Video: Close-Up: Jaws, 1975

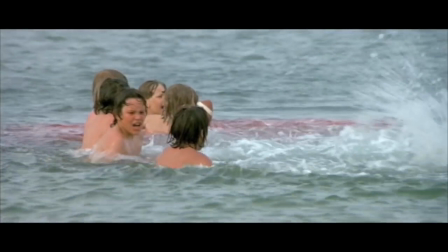So let's break down what's happening here. It's a very simple sequence. If I did a very conventional reading of the sequence, I would say simply this. Spielberg is using cinema in a way that it has been used for decades, which is to say he is going to align the spectator, you and I sitting at the movies in a dark theater,
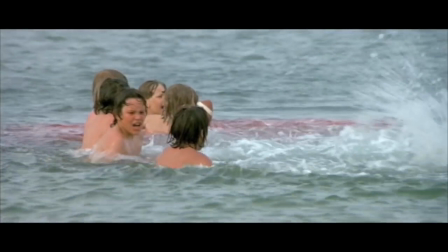with the protagonist, Chief Brody. So in a conventional reading, I would say to you, this is obviously what is happening. The death of a boy. Brody sees the death, and we can feel it most intensely through his point of view.
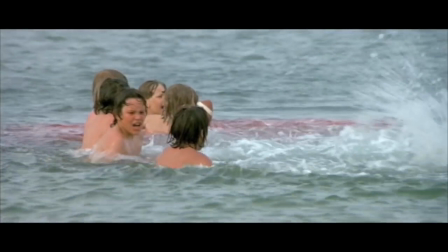That's a very conventional reading, and it isn't adequate to the sophistication of what Spielberg is offering us. Cinema can see things in ways that you and I simply can't. And this is part of the foundation of the medium that Spielberg is so interested in.
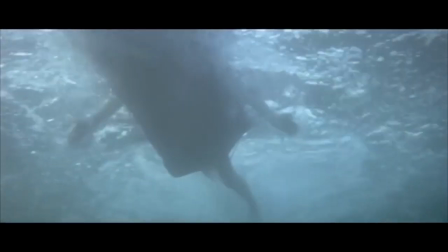It's as if he wants to exaggerate visual perception in this sequence.
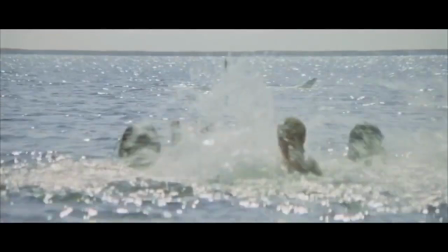It's not enough just to see the attack. It's not enough to see the people on the beach.
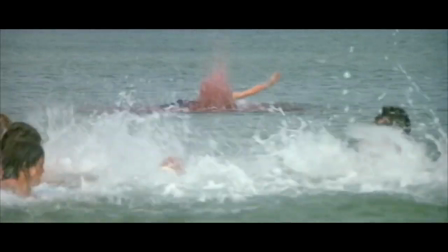He wants to put us as spectators in such a space of intensity.
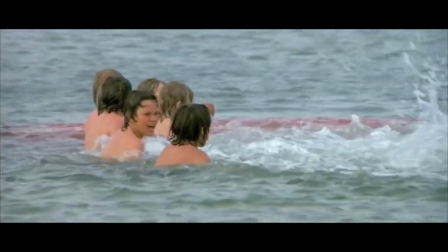There's something incredibly unfamiliar and uncanny about the kind of perception Spielberg has given us in the scene. So how precisely does he do it? Well, let's go back to that opening scene I mentioned.
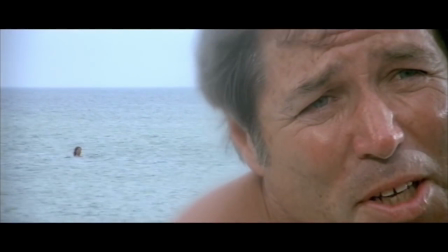Okay, I don't know if you recognize what you're seeing. You're seeing what looks like an extreme depth of field in a shot. Do you notice that you can see the ocean? You can see the sky, you can see the line of the horizon. It's in relative focus. You know, you can make it out. You can see the figure in the water calling.
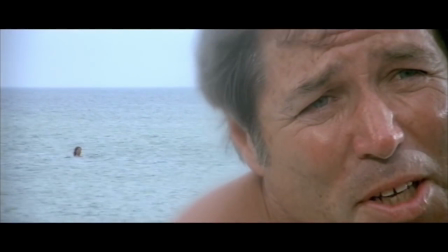You can also see in screen right, in what appears to be perfect clarity, almost an extreme close-up of a figure. Notice can you see the blurry line in the middle of the screen? This is because Spielberg has composited the image.
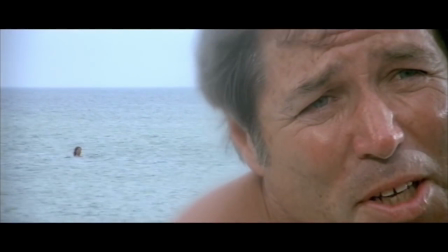He's provided both the presence of a close-up and a long shot in the same frame. And it's why I used the term artificial before. This is as artificial as it comes. This is called a split diopter shot, by the way.
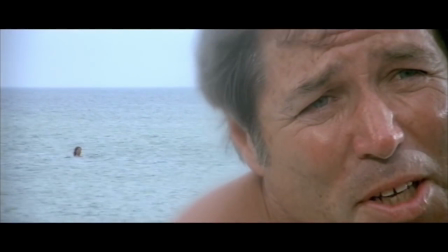What he does is, Brody's having a conversation, but he's not listening to this man. He's not even interested. And Spielberg, rather than giving us the naturalism of a very deep shot, he wants it to be jarring.
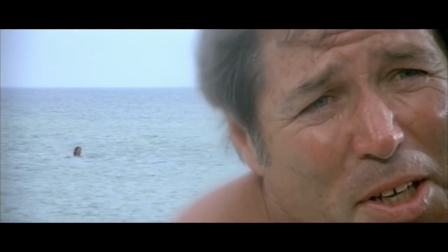He wants deep space and the close-up to be a sort of jarring juxtaposition, highly orchestrated, extremely sophisticated. He's using the medium of a cut and a suture of two images
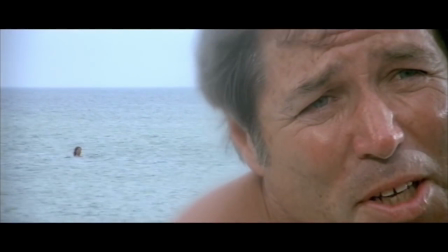to give us what can only be described as a completely artificial mode of perception. Brody can see both images, but it's the jarring contact of those images that strikes us as being so unusual.
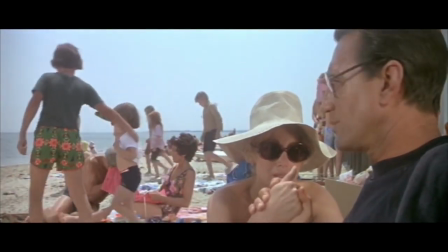We move ahead through the sequence. Brody is constantly interrupted by figures.
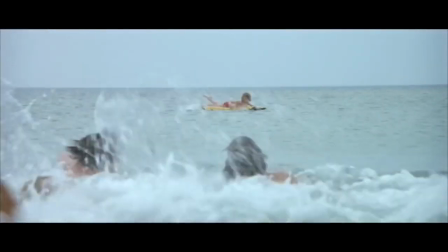So when this old man comes and says, "You don't like going in the water," it's a critical moment because
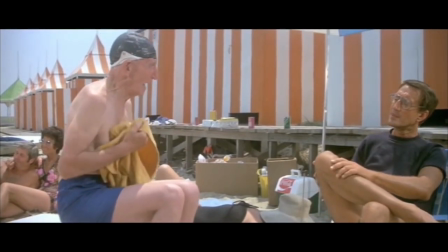Brody gets given this stark, confronting face right in his point of sight.
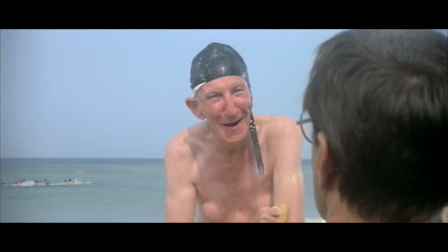But again, have a look at the framing of the shot. You've got Brody's screen right, foreground. You've got the man in the middle of the screen. But you've got all these kids on the left of the screen. And this is where the depth of the sequence lies.
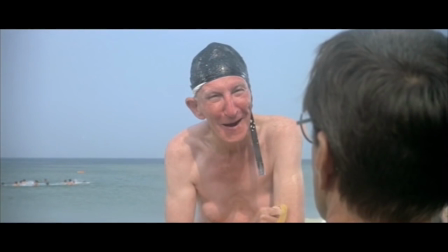This, again, it's our vision through Brody attracted to the left of screen. This is a distraction. What I want to draw your attention to is, how will this conclude? At this point, we are aligned with Brody's point of view.
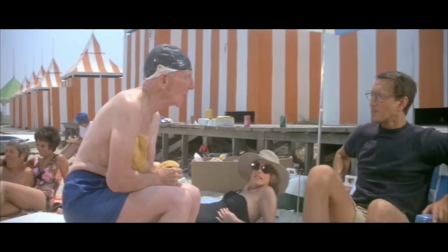We've been distracted a number of times, and to Brody's annoyance and to our annoyance as spectators,
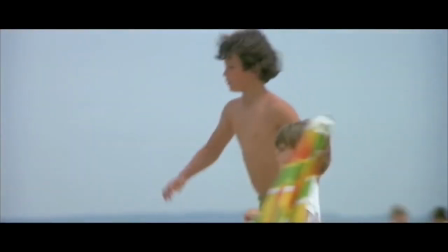because we want to see what threatens this beach.